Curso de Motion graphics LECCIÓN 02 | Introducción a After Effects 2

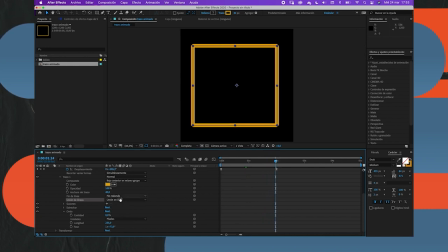[16:37]
Esto ya según lo que queráis.
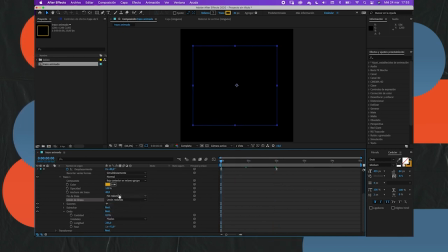[16:43]
Yo suelo trabajar con los finales redondos, ¿vale?
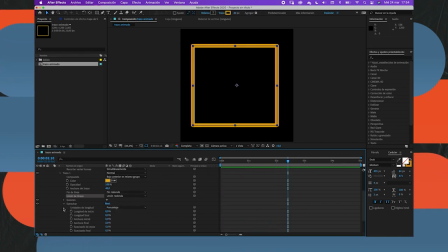[16:54]
Bueno, y aquí le podemos dar lo de estrechar, por ejemplo, lo podemos, mirad, podéis ir probando, ¿vale?
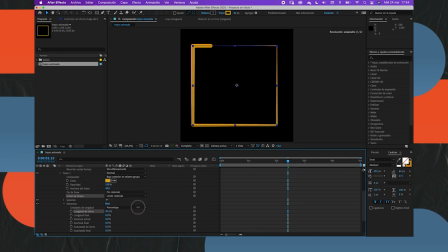[17:02]
Mirad, la longitud de inicio es 100, entonces mirad lo que pasa. Pues esto. Esto a lo mejor puede ser como una gota que al inicio es
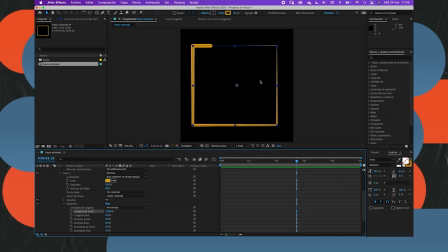[17:16]
una gota cuando cae, que al inicio es pues muy estrecha y luego se hace más grande, ¿no?
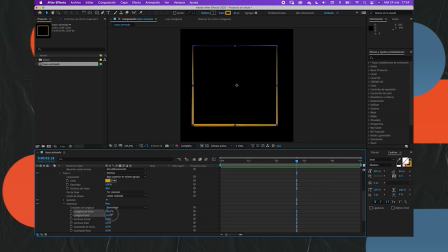[17:25]
Esto vais probando vosotros según lo que os convenga para cada animación. ¿Vale? Vamos a hacer una cosa aquí que os quiero enseñar, que yo hago mucho.
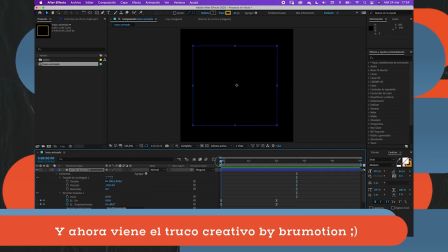[17:38]
Yo cuando hago animaciones de este tipo, que se forman trazos, creo uno, pero después
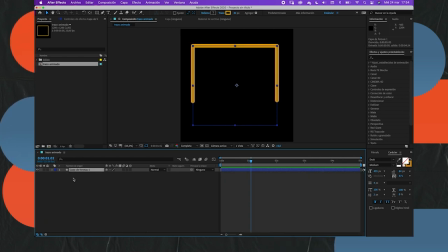[17:45]
creo más, para darle un efecto mucho más chulo. Entonces, vamos a control C, control V,
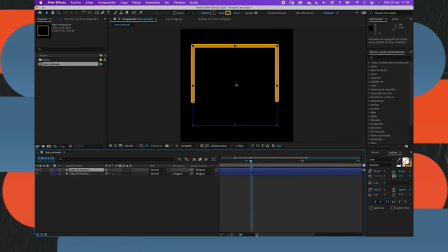[17:53]
copiamos esta forma, este trazo, perdón, con su color. Vamos a darle que sea unos frames más tarde.
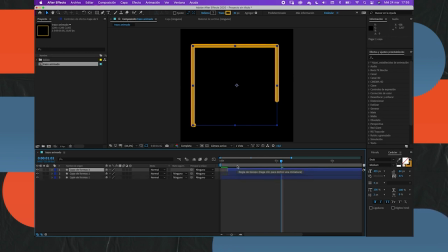[18:06]
Vamos a copiar este último, control C, control V, y vamos a darle otros 3 frames. Entonces, pues que el primero sea el último, que sea amarillo, el segundo que sea
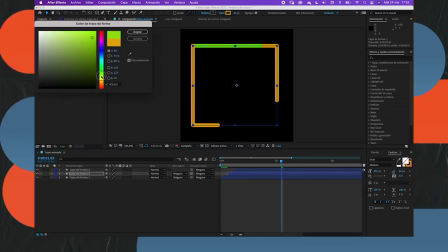[18:20]
pues
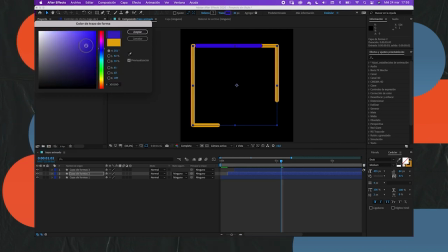[18:23]
un azulado morado, y el primero que aparezca va a ser pues rojo.
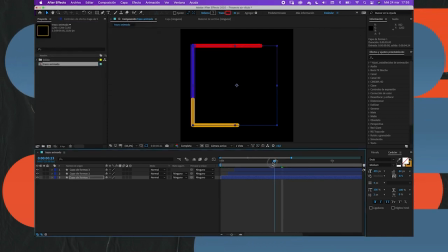[18:34]
Colores de Google. Vamos a ver entonces.
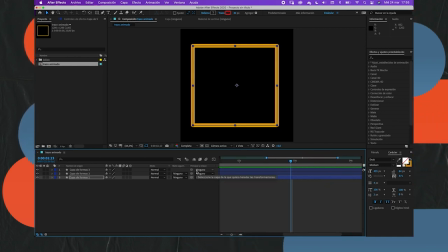[18:41]
La animación, al final, las cosas parecen básicas, pero si después tú buscas la manera de hacerlo más atractivo, pues al final mola más. Vale, entonces esto es nada, un truco que hago yo.
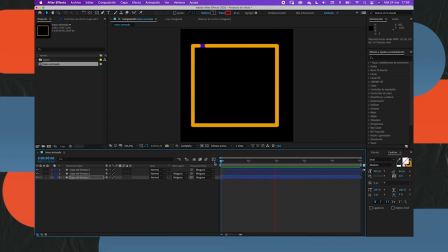[18:53]
Suelo hacer este tipo de cosas para darle más vidilla a la animación, ¿vale? Y ya veis que es duplicando y poniéndolo un poco más adelante, para que empiece más adelante. Al final es la misma forma, son las mismas formas, pero una la rosa, o bueno, roja,
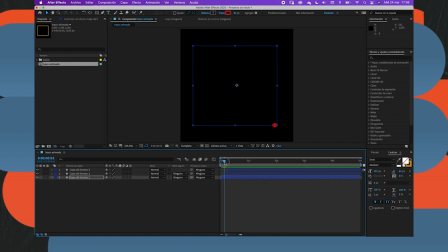[19:13]
empieza en el segundo cero, 2 frames o 3 frames después empieza la morada, y otros 3 frames después empieza la amarilla,
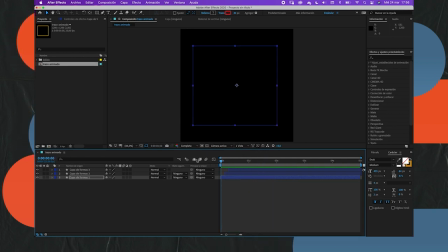[19:21]
¿vale? Bueno, esto era un truquillo que os quería explicar. Vamos a eliminar estas dos formas superiores.
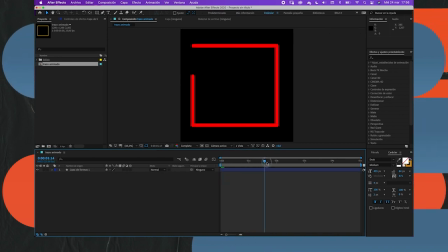[19:34]
Tenemos, nos queda la roja, bueno, nos queda ahí. En la parte de la onda, os recuerdo que, bueno, pues podéis darle como un efecto más de escritura,
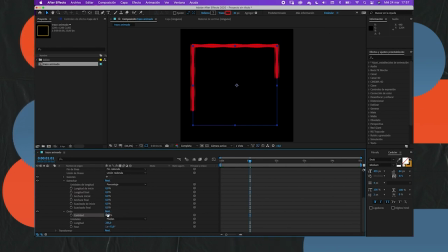[19:43]
más de dibujo a acuarela, y que no parezca tan recto. Entonces, así tiene un efecto mucho más de dibujo, de acuarela, efectivamente.
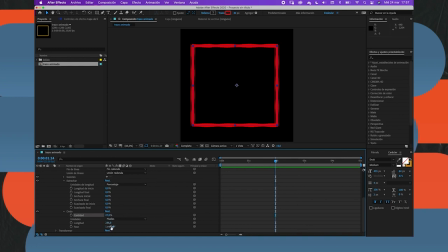[19:56]
Aquí podéis modificarlo, la fase, que sea menos... Ahí, por ejemplo, a ver.
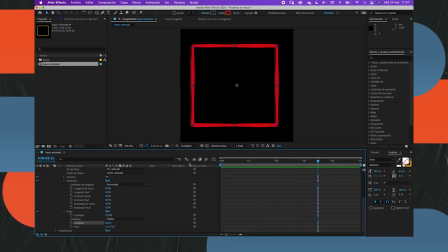[20:06]
bueno, queda mucho más bonito, depende para lo que queráis este tipo de, animaciones. Vale. Vamos a cerrar esto. Bueno, ya tenemos los trazos animados y ahora vamos con los textos.
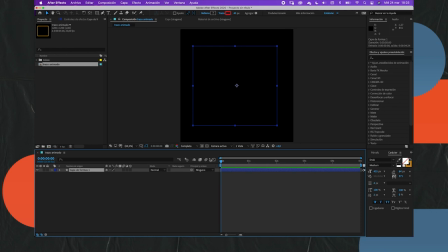[20:25]
En la primera lección os enseñé cómo animar o hacerle transiciones a, esos textos, pero transiciones que trae el propio Adobe After Effects.
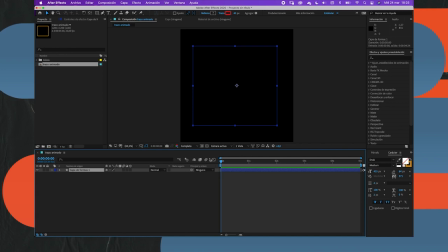[20:37]
Son transiciones y efectos preestablecidos, ¿vale? Eso lo puede hacer cualquiera.